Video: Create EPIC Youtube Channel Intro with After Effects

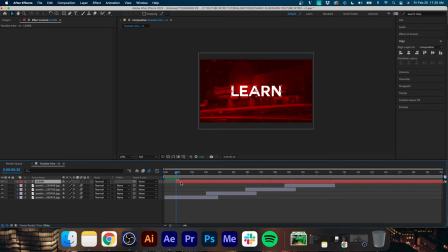6:41 all right so now that we got our text in place what we're going to do is drop down the text menu and we're going to hit this little triangle
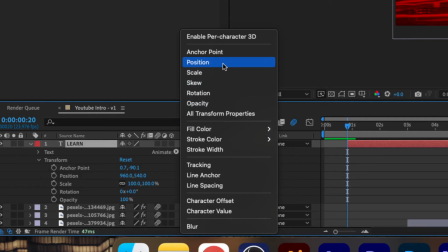6:48 icon before beside animate and go up to position and then we're going to scale our position down hit a keyframe at the start of
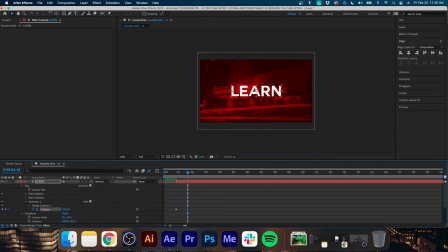6:54 our clip and then bring it back to zero so that you see it's kind of animating up in the opposite direction that the photo is sliding down and again ease in and ease out our keyframes and then go into our graph editor and set the influence percentage to 60 so you'll see you
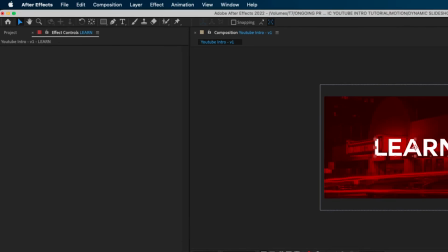7:11 have a nice little slide in there with the text and last but not least we're just going to make a mask rectangle around the text so that when it slides in,
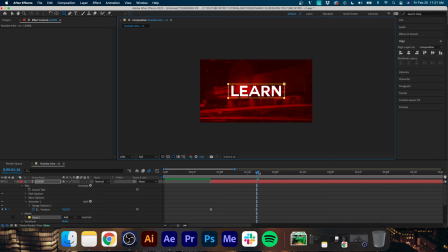7:19 it's kind of appearing at the same time and isn't already just sitting on the screen. And I'm just going to adjust the starting position as well to make it come in a little bit faster. Now I think that looks pretty good. Now we just have to animate the text out.
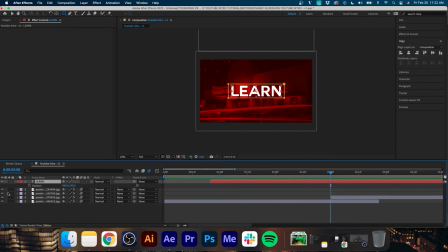7:38 So we're going to continue with this theme of the text going in the opposite direction of the photos. so we will go back to our position keyframes set the keyframe and
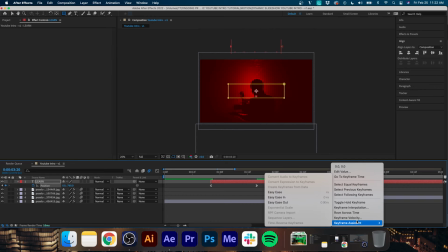7:47 20 frames later just animate the position upwards so that it's sliding out of the mask and therefore disappearing from frame as the
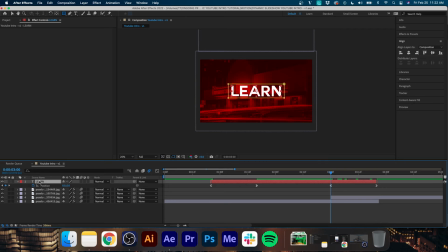7:56 second photo is sliding in now we're going to duplicate our text and just change it so it says explore also delete all the keyframes and we'll move it over so that it appears when the second photo is sliding in so like i said i'm just going to write explore make sure it's spelled
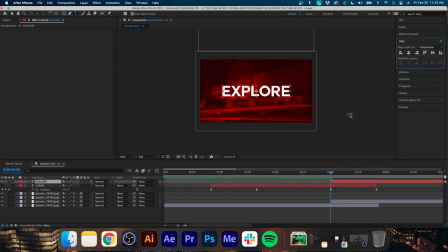8:13 correctly align it to the center and again go up to the animate tab and add position keyframes and pretty much repeat all the steps from the first text layer all
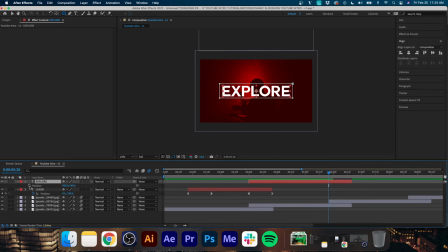8:28 right now i got that looking good animate it in animate it out make sure that you are adjusting the graph values to be 60 percent influence just so everything's animating in and out at the exact same speed and we're going to do that for two more texts
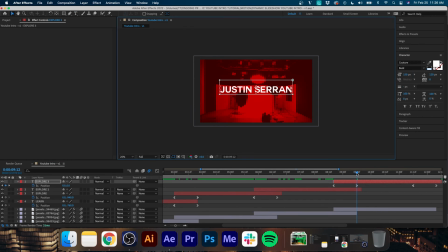8:43 i'm going to make the third one say create and the fourth one say justin's ran which is just my name and the channel name and finally once that's all done i'm going to go up to effects and presets and search drop shadow and drag that drop shadow effect onto one of our text layers change the opacity to
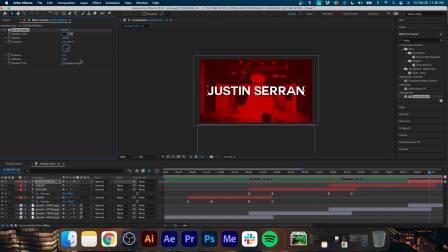9:00 100 the softness to around 78 just so we get that dark glow behind the text that really makes it pop and stand out and
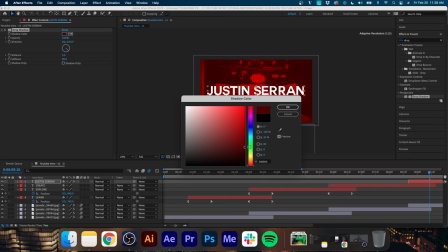9:08 then we're just going to change the color of the drop shadow to a dark red and then copy and paste that to all the other text layers so that they have the
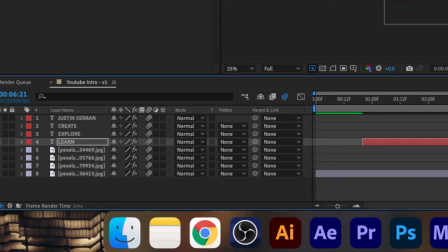9:15 same aesthetic make sure that your motion blur is set on all of them and voila we pretty much have our entire
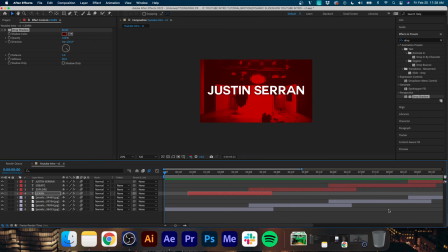9:23 intro and it's looking pretty great obviously the the photos and the color that you pick for the overlay are going to make a huge difference
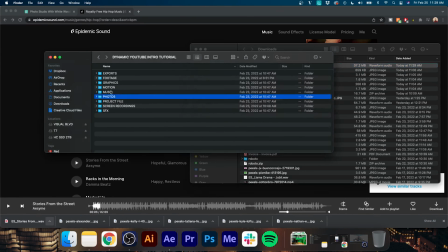9:32 and now finally we're just going to go to a any music sourcing website and find a song that fits the energy for our edit drop it into our timeline and that my friends is how it's done and there we have it folks a dynamic youtube intro that you can make in after effects within about 10 minutes from scratch now super cool feel free to play around with some of these techniques i talked about and make your intro yours one tip i would suggest is keeping it a little bit slower because we all have the attention span of goldfish and if your intro is a minute long you're risking people clicking off of your video and that is exactly what we don't want when trying to get youtube views now with that being said if you enjoyed today's video please hit the thumbs up button let me know in the comments what you liked or what you want to see going forward and finally if you haven't already hit that subscribe button we're posting every day or two and i don't plan on stopping anytime soon i don't want you to miss that content baby so without further ado i'm I'm Justin and I'll see you next time, peace.